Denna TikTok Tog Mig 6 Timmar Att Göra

Då hade jag gjort så och sen stått helt stilla så hade jag en kommit och flyttat kameran åt mig Men nu måste jag liksom,
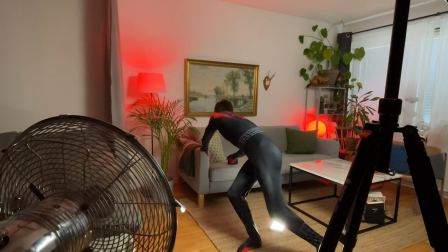från att ha gjort så Måste jag ju böja mig fram och plocka upp kameran och försöka landa i någon liknande position igen Och det är jävligt svårt Så att fan, det är vad det är Men jag får försöka liksom, ordentlig kameraskakning Kanske jag kan gömma det Sen står det här, fiblar runt lite,
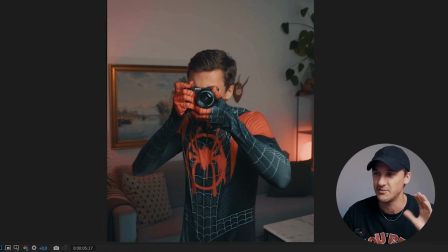jag tar två stycken foton Så ska jag lägga in sådana här kamerablickstar så att de liksom blickstar till Och det är ju basically bara typ en vit ruta som inte täcker hela skärmen För när man fotar, eller när man filmar blixt Så blir ju inte hela skärmen vit Utan det liksom går gradvis Skitsamma,
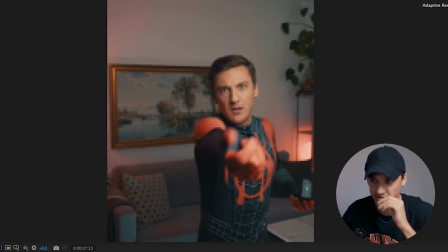det ska jag lägga in Sen så är det ju den här biten då När jag liksom skjuter Jag ska göra samma sak fast jag skjuter den mot kameran
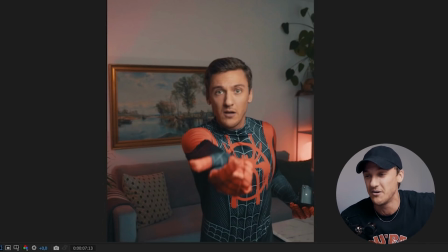Det ska dock vara lättare enligt den här tutorialen som jag tittade på Jag behöver inte skära ut någonting Jag ska bara ta den och skjuter den mot kameran Sen ska den liksom också sugas in Så det är där vi är Det tog längre tid än vad jag tänkte att det skulle göra Men jag kämpar på Full fart framåt så att säga Som sagt, det är inte mitt bäst work direkt Men skitsamma, okej ska vi lägga in, jag kan visa när jag lägger in blixten för det är ju fett enkelt Vi går in i kompositionen,
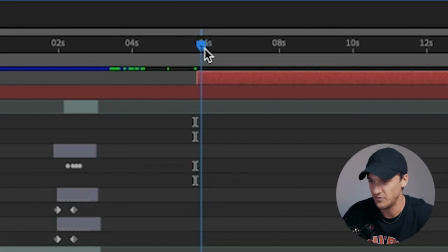vi tar ny, vi tar solid, tjof, vadå en frame typ Gör vi se, och sen så tar vi någon sån här typ, finns det någon kropp eller? Crop edges, ja det blir väl jättebra, crop edges Okej vi vill kroppa den typ, vadå, 40% kanske För att om man skulle liksom filma en blixt från en kamera i verkligheten Då är det typ såhär någonting det hade sett ut Så,
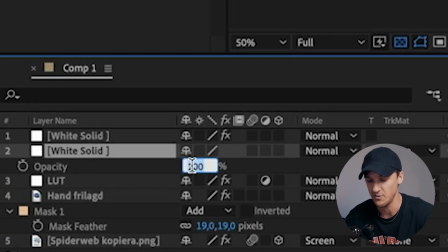och så tar vi opositeten på den Vill vi ha till typ 30% Så att det blir typ
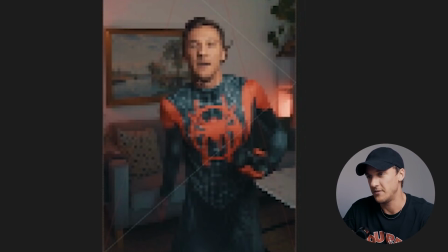Så Okej, och nu ska jag då göra Samma sak, fast skjuta den Mot kameran Då ska vi se om vi kan lösa det
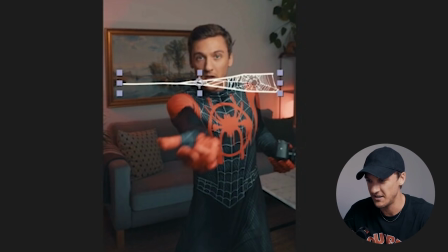Jag trodde ju det andra skulle vara lättare än vad det var Så att man har ju fan ingen aning Det kanske är skitsvårt att äta också, vi får få se Den kommer då vara,
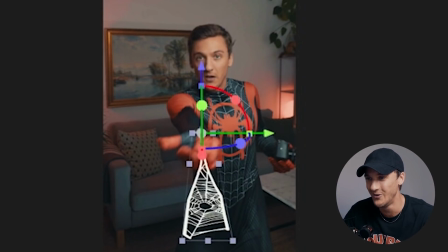nej Titta, för då kan jag göra såhär Nu går den mer liksom mot kameran Vilket är bra för det är det vi vill.
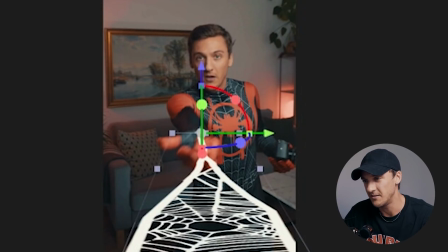Vi vet den ska gå precis under kameran. Åh herregud vad det här ser ut.
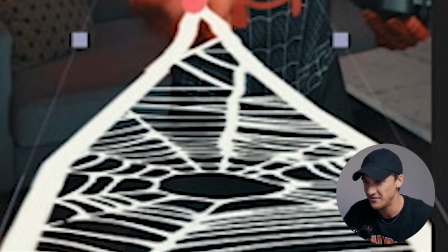Aj aj aj. Det där är inte rätt. Det där är fel. Den är ju på tok för tjock här borta.
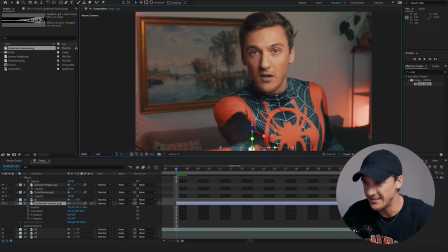Men det kanske inte syns när jag gör det. Jag vet inte hur så. Åh fy fan.
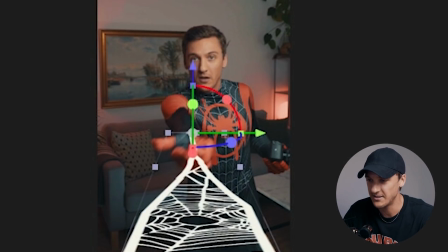Okej. Ja absolut. Det ser ut som total kakelur här just nu. Men skitsamma. Det är vad det är. Där ska vi sätta en sån i alla fall. Och sen så är det basic. Jag ska göra exakt samma sak. Som jag gjorde med den förra. Spinnernätet Jag ska se till att den fastnar här på mig Liksom vid handen där den har skjutits ut Och sen när jag drar
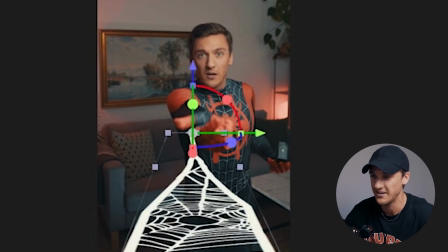Då ska jag liksom zooma in i bilden Det kommer jag Jag kommer försöka Det kommer att göra så snabbt Som jag inte kan säga det Men jag vet inte ens om jag Mekar sense överhuvudtaget När jag berättar de här sakerna All right Så där har vi vårt spinnernät Nu ska jag då gå in Och
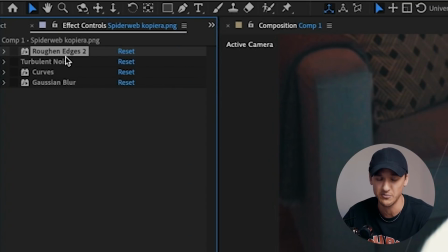lägga på lite Jag har lite olika effekter här nu Som ska liksom påverka Och spinna att det ser ut För nu ser det ju verkligen Bara ut som
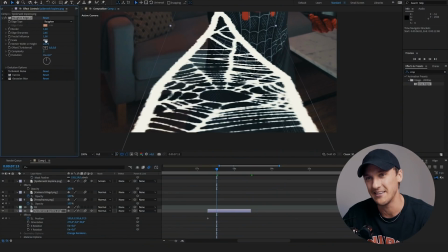en Väldigt märklig bild Man ska liksom dra i dem här lite Och få det att se lite mer Organiskt ut eller vad fan man ska säga.
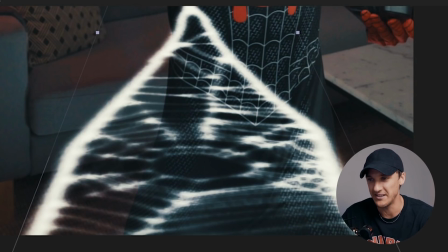Ser ni, nu ser det liksom mer, här ser det inte alls ut som spinnat, här ser det lite mer ut som spinnat åtminstone nu. Okej, jag ska försöka göra så att det här spinnatet inte ser för jävligt ut, eh, och så ska det då skjutas mot kameran och sen när jag har gjort det, då kan jag visa er hur det blir. Okej, jag har fortsatt jobba.
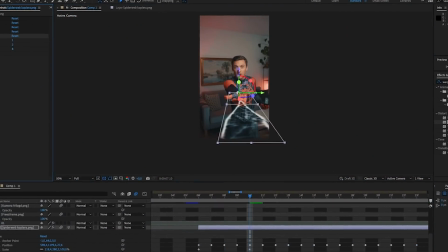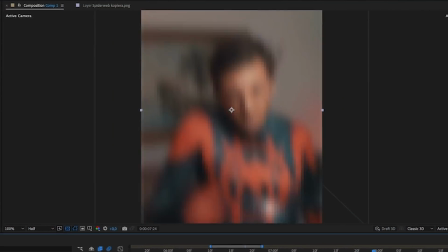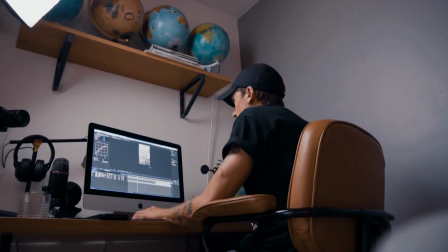And it's done! I alla fall så mycket tid jag orkar leka med det. Jag hade säkert kunnat göra det lite bättre om jag hade lagt ett par timmar tid till att sitta och tweaka och fixa och det har mig, men... Fuck it, det är tiktok, who the fuck cares Jag ska visa er resultatet så ska jag gå igenom exakt vad jag gjort Först tar vi den här
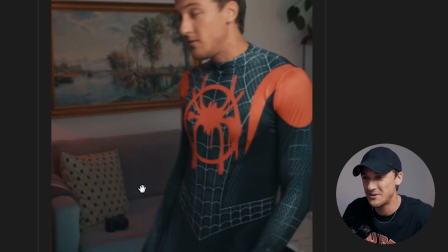That piece of shit Ja fan, jag är verkligen inte speciellt nöjd med hur det här spindelnutet blev I mean,
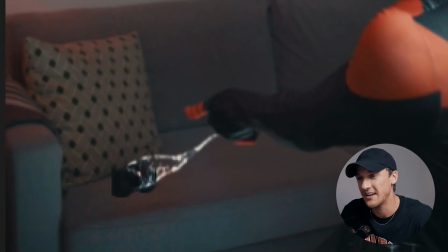det ser kakalor ut Men jag har tweakat och haft mig och det blir fan inte så jävla mycket bättre Jag hade såhär kunnat börja om från scratch men jag orkar inte så att Det får bara vara så Så vi har det Och tjup
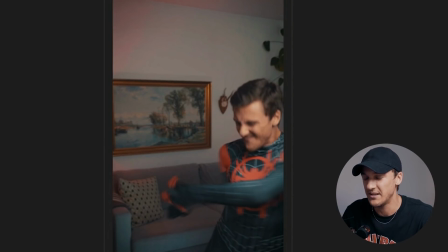Wohoj Och sen försökte jag då dölja Det här dåliga jump-cutet jag har gjort, med väldigt mycket skak.
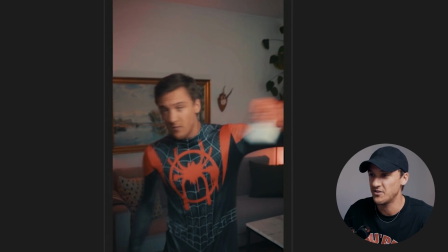Som ni ser, bilden liksom skakar till.
Wohoj!